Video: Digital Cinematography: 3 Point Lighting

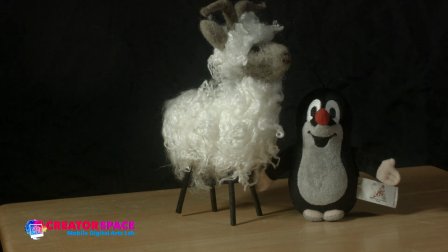985s
So this is a key and a fill. So we're at 2 points, right? So we got our key, fill, right? And then right now, look at the penguin's head. It's basically looks like it's part of the background, right?
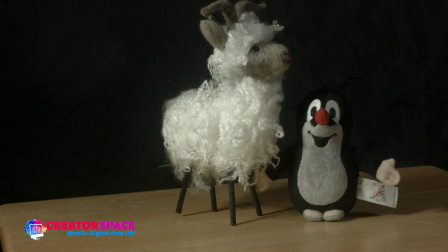1002s
So that background is just kind of, you know, blending together, and it's hard to really have any separation between the two, right? So what I'll do now is let's actually put the I'm going to put the big backlight on.
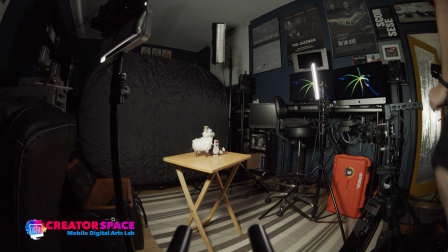1020s
Okay, so I'll just go over here. I'm going to turn this on.
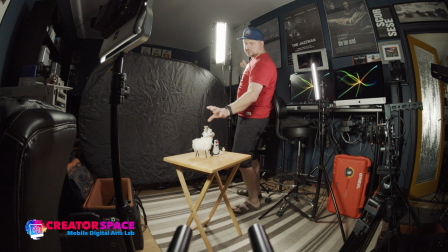1027s
Okay, so I'm going to turn that on. And now what it's doing is putting light on the back here over our subjects.
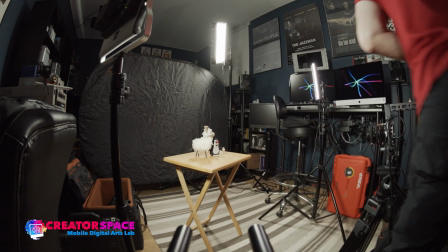1035s
So that's the backlight. Okay, so now let me switch over to, so now you can see how we've
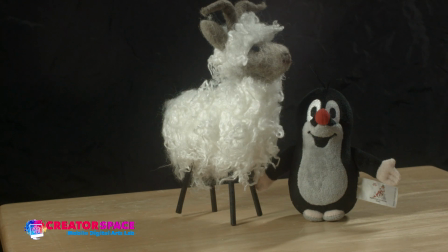1043s
separated the goat's head has a bit of a glow, but that penguin really gets separated. You can see the penguin shape in front of the black background, right? And the black background's a little bit of a ruffled, like big reflector I have, so it's good.
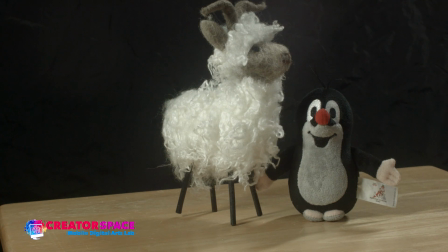1061s
There's a little bit of contour so we see. But imagine if it was totally flat. It would be really hard to see against it. But that nice glow around the penguin is really the key of our 3-point lighting, right? So we have the point 1, point 2, point 3. So now let's go the other way.
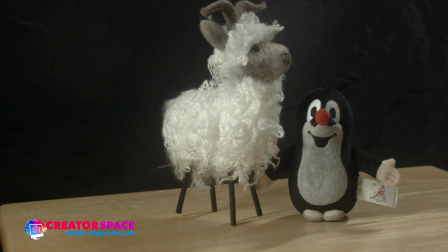1080s
So what we'll do is we're going to turn off the key light.
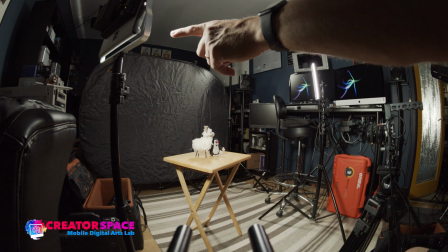1086s
Okay, so I'm going to turn off this key light right here and leave the backlight and the fill light.
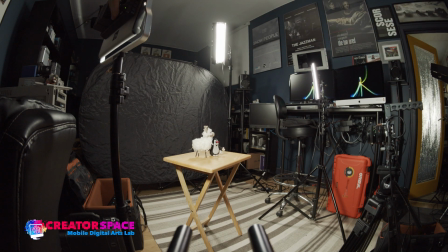1091s
We'll just get an idea of how these different combinations work. So this is going to go turn it off.
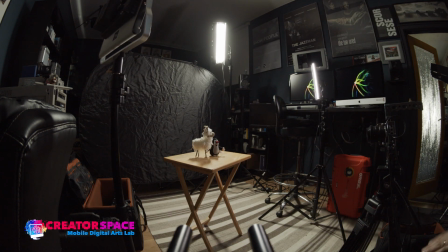1096s
Okay, so now it's off. So here we go. Now it looks like that.
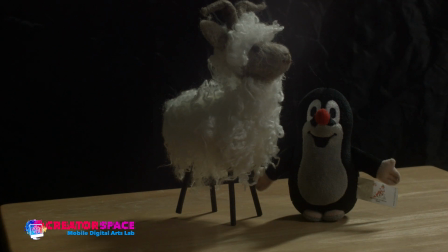1101s
So you can see it's a lot moodier, right? So I haven't changed the exposure, but you know, in doing so, I've been able to create a bit of a moodier look, right? So that's looking pretty good. So a bit of the moodier look is a nice thing.
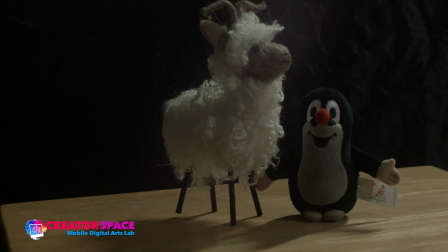1118s
And that, you know, helps because then the backlight, you know, is still giving that rim light. There's a bit of the fill light on the sides, and it, you know, it looks pretty neat that way, right? So that's kind of a good way to go with it, right? So there we go.
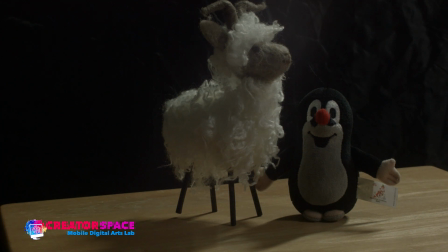1137s
So that's that first element of going, you know, backlight and just a bit of fill light. So that's looking pretty nice. Now, the next thing we want to look at is what happens with just the backlight, right?
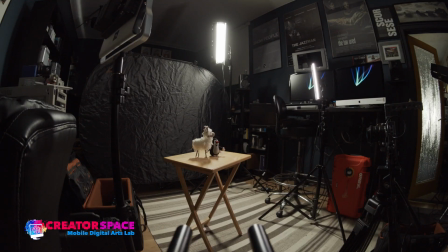1152s
So let's turn that off now. So I'm going to turn off the fill light, which is this one right over here.
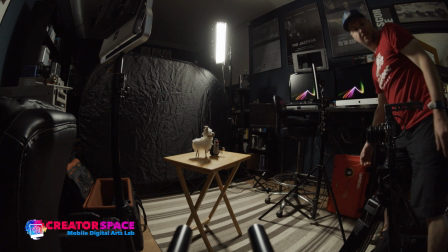1165s
And turn that right off. Okay, so that's that.
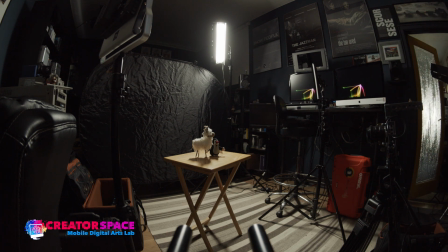1170s
And now, let's see what that looks like.
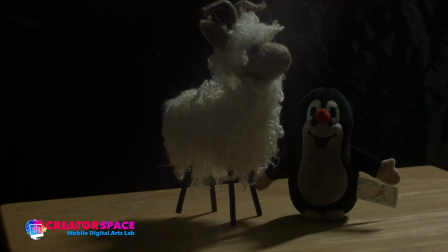1173s
See, so now we just got that backlight only, and you know, we're just seeing that kind of rim around the figures, and we don't have any real frontal light, but you can see it really glows behind, and it's a pretty strong light that I'm using for the backlight, but that's not bad. Like that's looking pretty nice too.
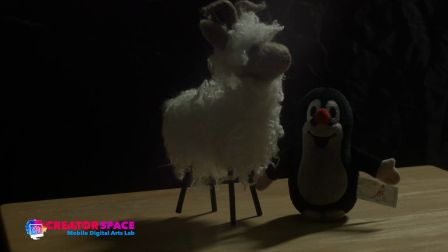1192s
So again, that's just the kind of backlight situation. So again, a lot more moodier because we're getting less light on the front of our subjects, but it still gives us a bit of light too. So this is the whole beauty of with the 3-point lighting, we have a bunch of combinations that we can do.
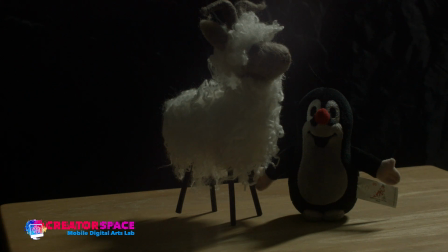1210s
So we can do like backlight only, right? And now let's just for fun, let's do backlight and the key light.
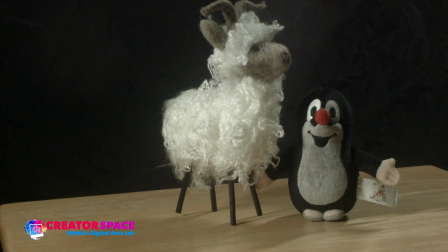1220s
So there's backlight and key light. That's not bad. That's looking pretty nice too.